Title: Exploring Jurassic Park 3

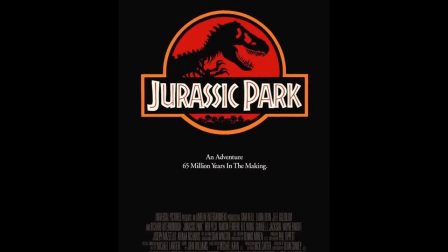The original Jurassic Park was a landmark moment in cinematic history.
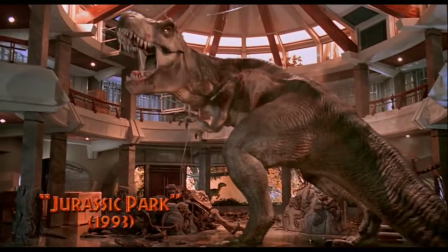The Steven Spielberg film, based on the novel by Michael Crichton, not only was a massive box office hit, but it raised the bar for visual effects.
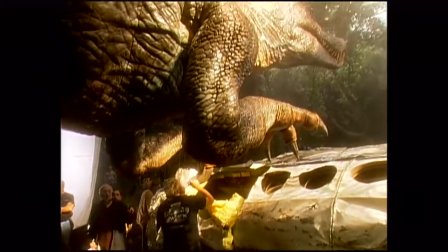By combining the amazing animatronics of Stan Winston with the computer wizardry of ILM,
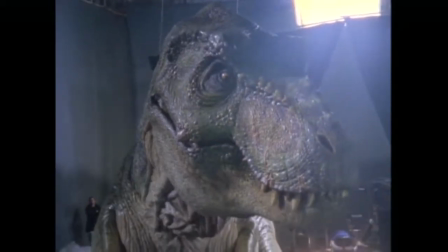they managed to create some of the most realistic-looking dinosaurs that audiences had ever seen. The movie broke all sorts of box office records and won numerous industry awards. After seeing Jurassic Park, Joe Johnson, a longtime friend of Spielberg, called to ask him if he could direct the sequel.
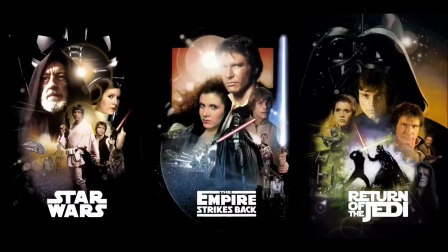Johnson had a background in visual effects after working on the original Star Wars trilogy and Raiders of the Lost Ark.
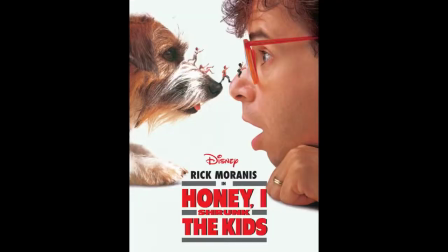He also directed effects-heavy films like Honey, I Shrunk the Kids and The Rocketeer.
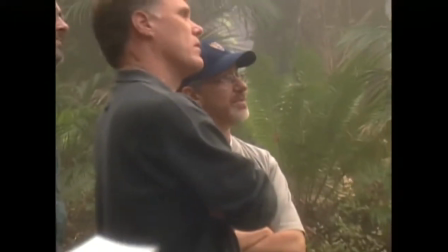Spielberg told Johnson that he wanted to direct the sequel, but would keep him in mind if they decided to do a third. While Spielberg was working on Jurassic Park 2,
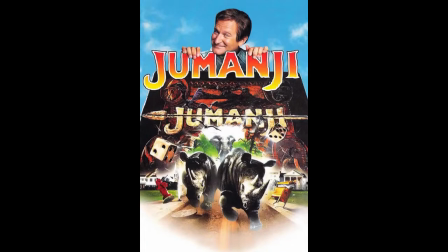The Lost World, Johnson was off directing the very successful Jumanji.
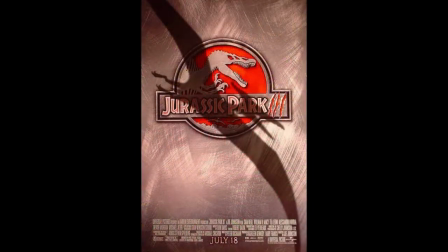Since Jurassic Park 2 was also a hit, the studio decided to move ahead with a third film, and Spielberg offered it to Johnson to direct.
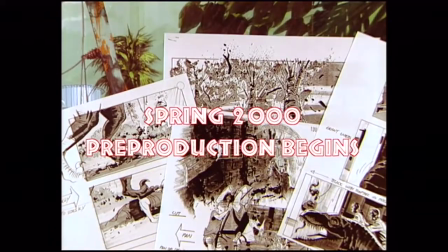The script was written in 1999, and in the spring of 2000, pre-production started. When it came down to casting, they decided to bring back Sam Neill, who was in Part 1, but not in Part 2.
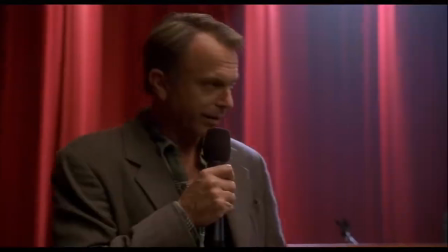They even joked about it in the movie.
Or the incident in San Diego, which I did not witness.
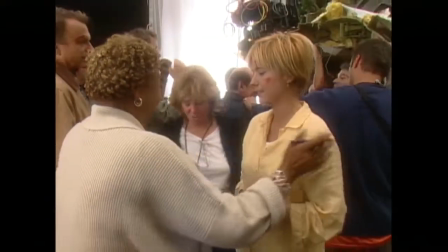They hired Taya Leone, who had just finished three seasons of the sitcom The Naked Truth, and William H. Macy.
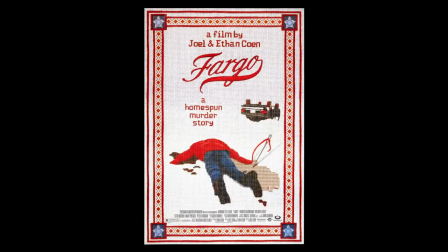Macy admitted that he was doing the film for his daughter, since he usually did serious films like Fargo and Boogie Nights.
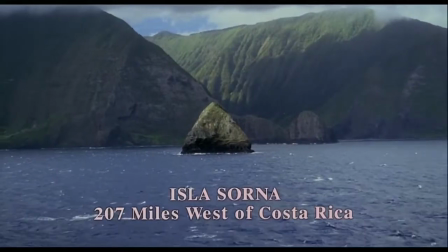He wanted to make something that she could watch when she got a little bit older. The original script for the film involved several families on their way to the Galapagos Islands.
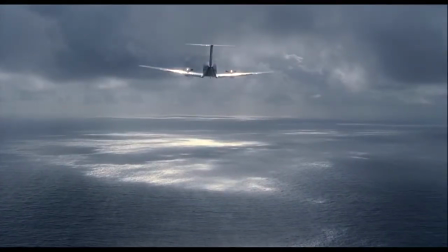They took two private planes, one with the kids and the other with the adults.
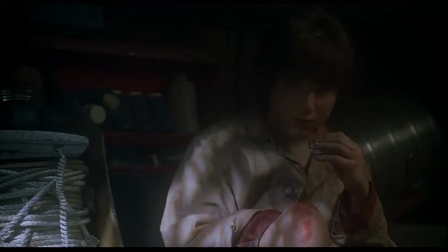The plane with the kids in it crashes into Isla Sorna, and the movie revolved around the kids trying to survive while their parents are trying to find a way to rescue them. Johnson thought it was too cluttered, and 5 weeks before shooting, he threw the script out.
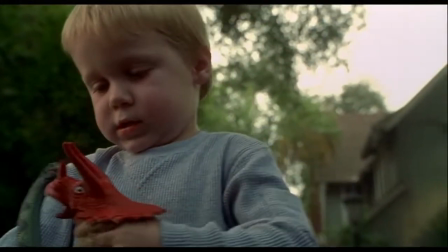Because they already had a release date locked, they couldn't delay the film, so Johnson worked to fast-track a new script.
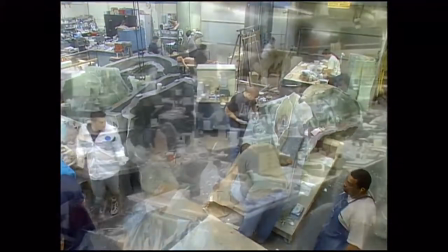Since they already had the sets built and the dinosaurs made, they looked into what they had and worked off of that.
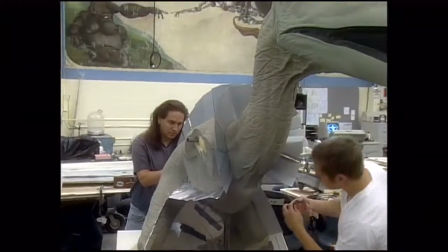They took some chunks from the previous script and made a leaner, faster film. Now is about the son of a divorced couple that gets stranded on the island.
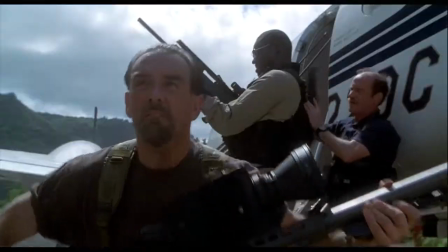The couple tricks Dr. Alan Grant to be their guide and hires mercenaries to protect them while they search for their son.
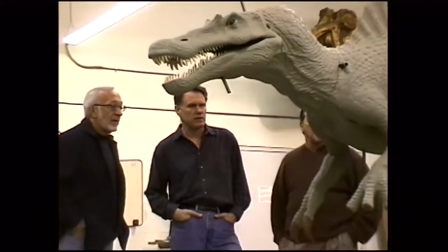They streamlined the story, and Johnson was much happier with it.
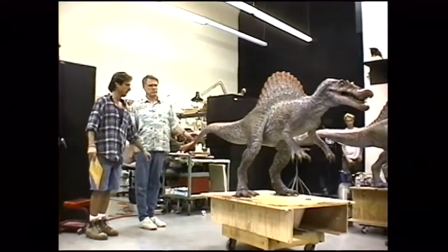Although the 5 weeks went by very quickly, and there were still a few scenes that weren't written until after they started filming.
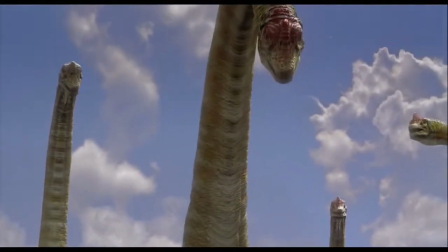While rewriting the script, they wanted to go back to the wonder of the first film, which is why they introduced a different set of dinosaurs.
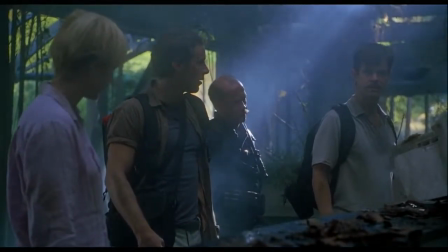They also went back to just having civilians on the island instead of the mercenaries from 2. They consulted with notable paleontologist Jack Horner, who was their expert in the previous two films.
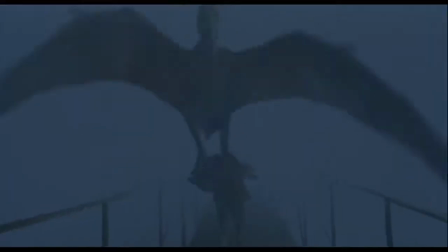He was there to keep the science as close to correct as possible. They did take some artistic license, of course, but that's filmmaking.
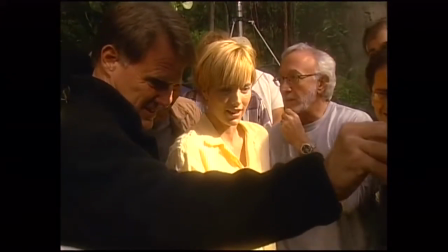The budget for the film was $93 million, and they scheduled for a roughly 3-month shoot.
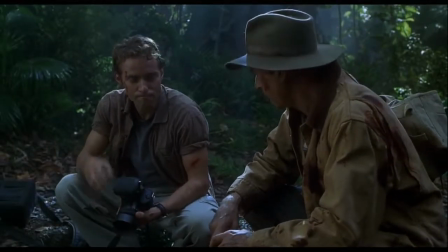Originally, they were going to film in New Zealand, but decided to move to some of the islands around Hawaii.
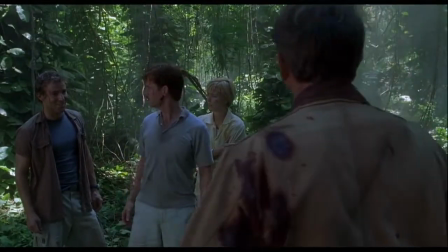A large chunk of the film was shot at various stages built within Universal Studios in Los Angeles.
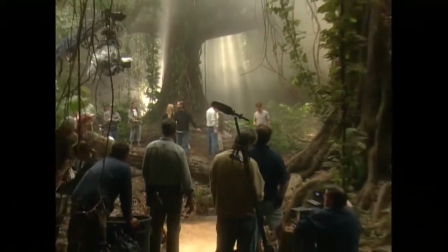They did such a convincing job building the sets that many of the crew can't identify which scenes are in Hawaii and which ones are on set.
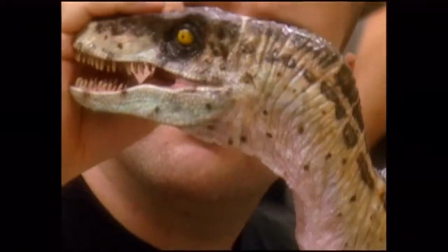Stan Winston's team designed dozens of various dinosaur models. The models were fully painted and matched their larger animatronic counterparts.
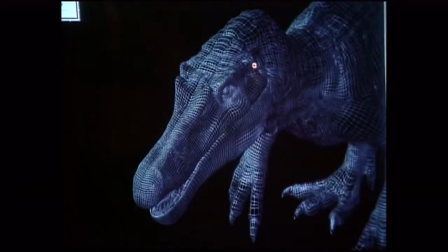The folks at ILM scanned the dinosaurs and used them to design the 3D models.
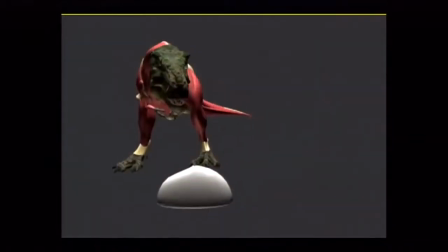With the new advances in computer technology, the team at ILM developed a new software that would emulate muscle movement.
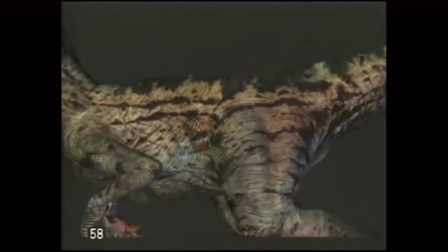So now when the CGI dinosaurs would walk, you could see more detail than ever before, which added immensely to making them more lifelike.
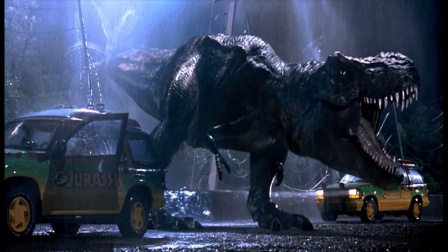The T-Rex was the big bad for the first two films, so they wanted to have something different for the third.
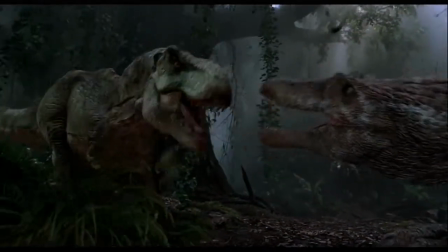They introduced the gigantic Spinosaurus, a dinosaur that towered over the T-Rex.
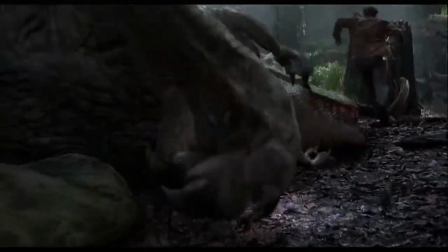To show they weren't messing around, they had the Spinosaur kill a T-Rex earlier in the film, which reminded me of the movie Orca, when a killer whale kills a great white shark early on,
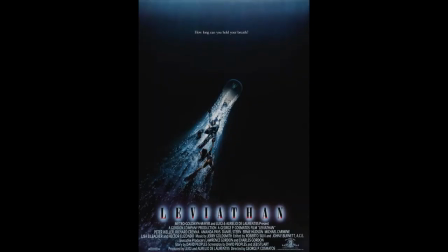as a dig at Jaws. After working on films like Leviathan, Winston's crew knew that latex and water didn't mix,
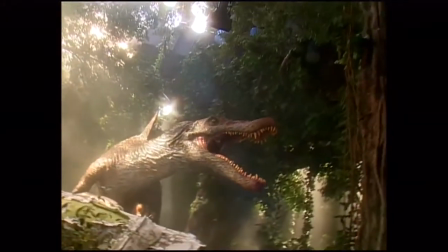so they developed a new material to encase the Spinosaurus, since there was a large segment of the film where the beast would be in water.
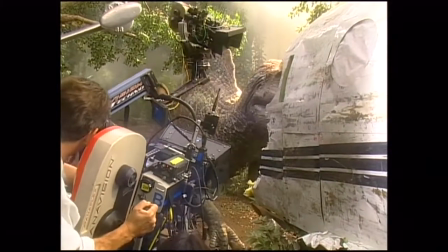The Spinosaurus had a 1,000 horsepower engine running it.
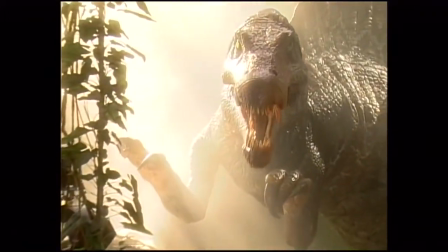It weighed 12.5 tons. It was so heavy and fast that when it moved, the crew said it was like standing next to a bus as it went by.
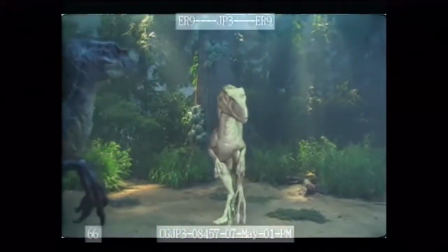As with the previous movies, the dinosaurs were a mixture of practical and CGI.
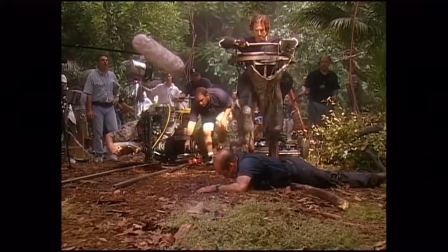Some scenes were puppets, some were partial suits with a human inside, and others were computer animated.
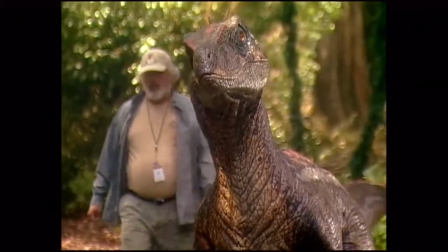With this one, though, they were able to have the bigger dinosaurs animated with hydraulics. This made the movement much more fluid and gave the puppeteers a wider range of movement to work with.
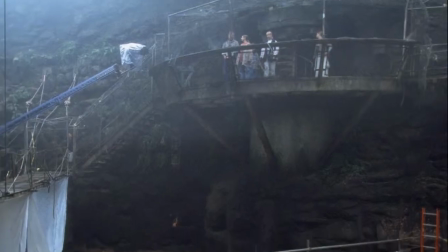Each film the teams worked on was used as R&D for future movies.
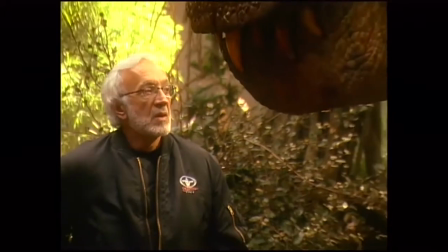In Aliens, working with the Queen Alien helped them when they were designing the larger dinosaurs in the Jurassic Park series.
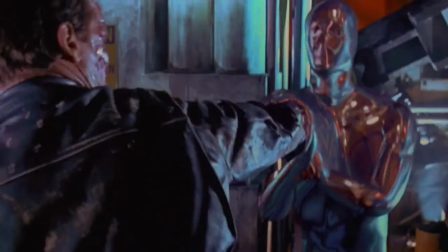In Terminator 2, they learned how to blend CGI characters with real characters.
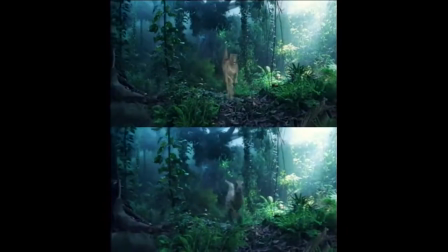They perfected it with Jurassic Park 3 to the point of where you had practical effects and CGI in the same scene and you couldn't tell which was which. With the new advances,
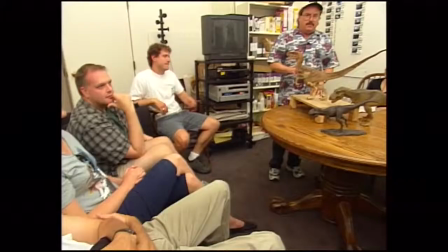the dinosaurs were able to do more acting in Part 3 than they were in the previous two. In the time since the first movie, paleontologists discovered that raptors had feathers.
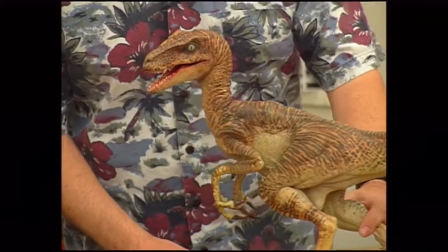The effects crew wanted to make changes to the design of the raptors for the movie, but feathers were too difficult for computer animation at the time.
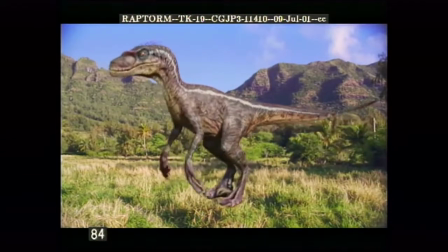So instead, they gave them quills, changed the features to match the new discoveries, and added more colorful markings.
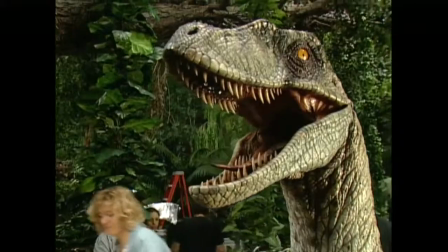The animatronic raptors were incredibly complex and took 12 people to control one raptor.
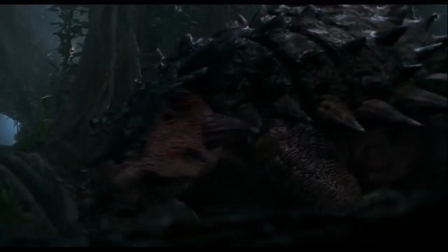There were over 400 effect shots in the film, everything from the CGI dinosaurs to the blending of the matte paintings.
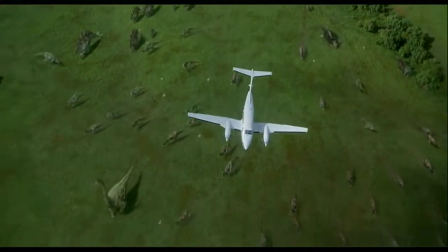For the scenes with the crowds of dinosaurs, they did lots of custom animation so that no two dinosaurs moved the same.
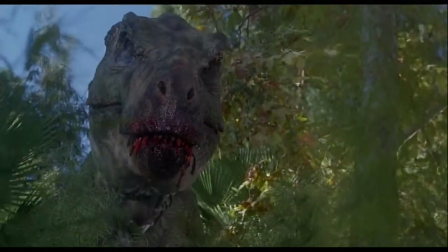The T-Rex in the beginning was a refurbished one from The Lost World.
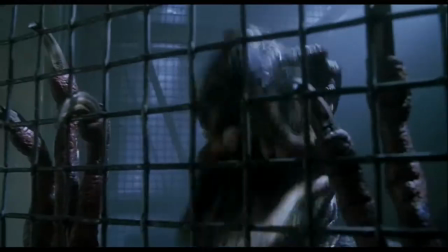When the group was trapped in cages, some of the shots are of a CGI raptor, and others are of effects supervisor John Rosengrant in a full raptor suit.
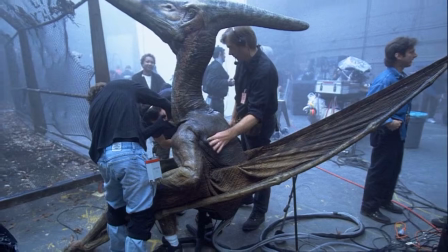For the Pteranodon, they wanted to make it as a suit, but the movement was too awkward, so they went with CGI.
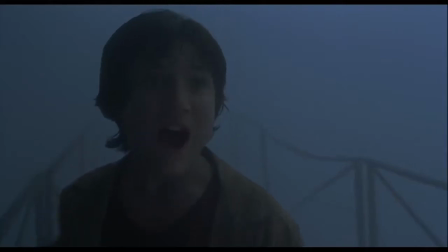The introduction of the creature was done purposefully to mimic that of a horror film. The baby Pteranodons took 20 puppeteers to control.
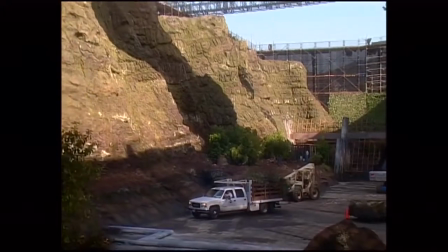The ones on the ground were puppets, and the ones jumping around were CGI. While the birdcage was a large set, they added CGI set extensions to make it look even larger.
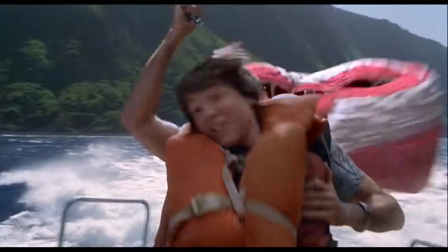The scene of the parasailing in the beginning was a mixture of real life and CGI. The parachute opening was CG, and was using a new cloth simulator that ILM developed.
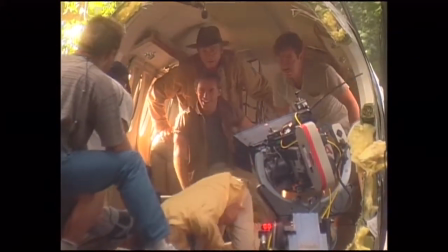For the plane sequence, there was a number of elements. The plane crashing was a miniature.
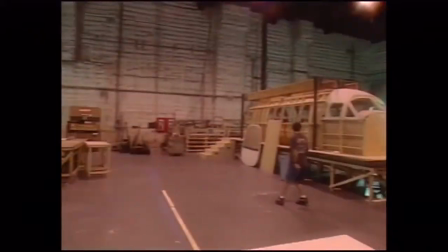They had four full-size planes built for the following parts.
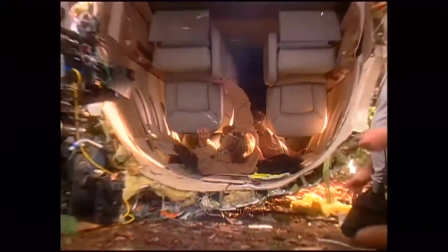One that would crush from the outside, one that would crush from the inside, one that would roll, and one that sat tied in a tree.
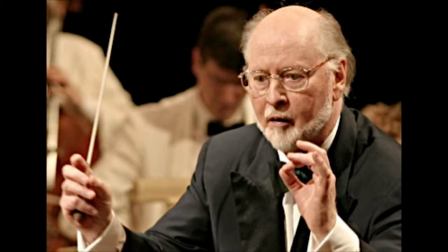John Williams composed the iconic theme for Jurassic Park, but couldn't return to work on Jurassic Park 3 because he was working on the score for AI with Steven Spielberg.
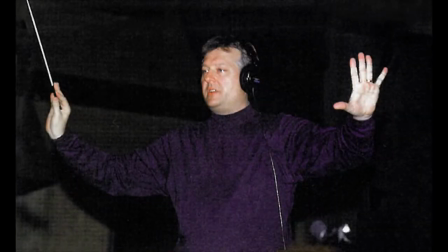Spielberg and Williams both suggested Don Davis. Davis composed new music for the film and incorporated the main Jurassic Park theme for several key moments.
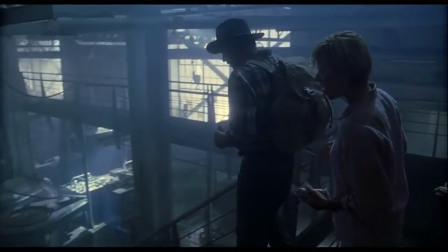After months of shooting and an even longer time in post, the film was released into theaters on July 18, 2001.
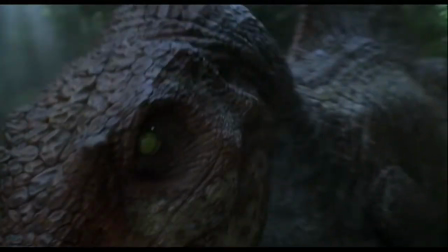It opened at number 1 with over $50 million and went on to gross $368 million worldwide.
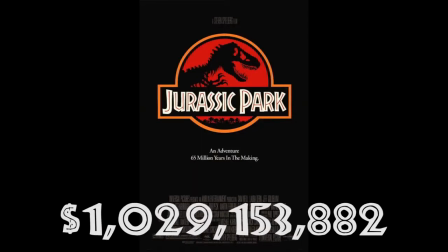It was a hit, but it made significantly less than Parts 1, which made over $1 billion worldwide, and 2, which made $618 million.
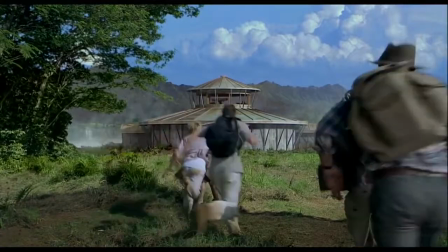Critics and audiences were mixed. It was definitely a love-it-or-hate-it movie. Lots of people, myself included, argued that it was way better than the mess that was The Lost World. Still, with the major drop-off in ticket sales, the studio put the series on hold. This year, 14 years after Jurassic Park 3, Jurassic World is out.
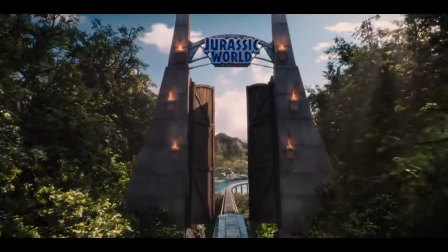The movie is ignoring 2 and 3, and is a direct sequel to the first movie. The original concepts for Jurassic World were all over the place,
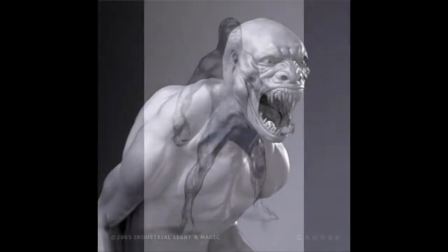with my favorite being that they developed dinosaur-human hybrid soldiers that hunted dinosaurs that got off the island and made it to a populated area.
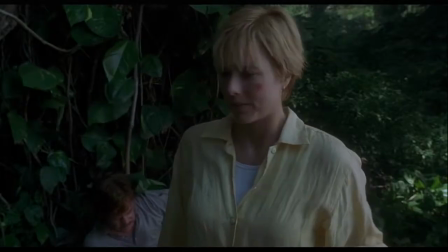That would have been amazing! I think Jurassic Park 3 gets an undue amount of hate.
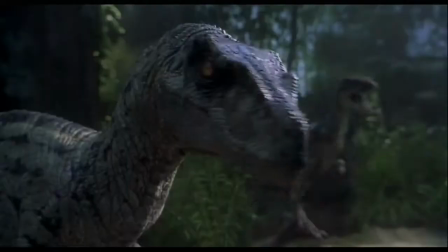A lot of work went into this, and after seeing it again, I seriously have no idea why people dismiss it so frequently.
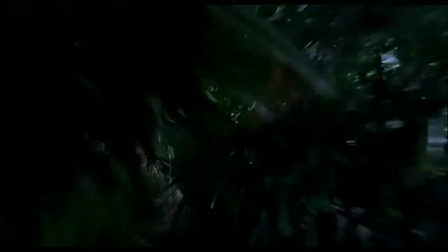The story is much better paced than 2, the characters are likable,
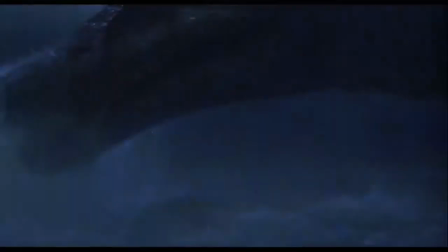and the return of the combo of Winston and ILM made for creature effects that continue to look good today.
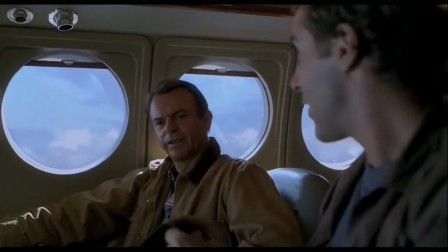The complaint I've heard the most was of the talking raptor scene.
Alan!
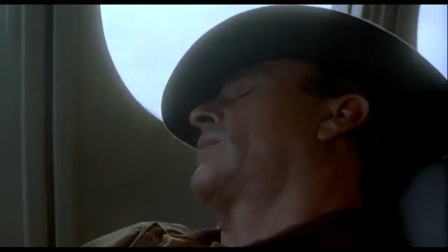Alan!
It was a small moment in the film that served two purposes.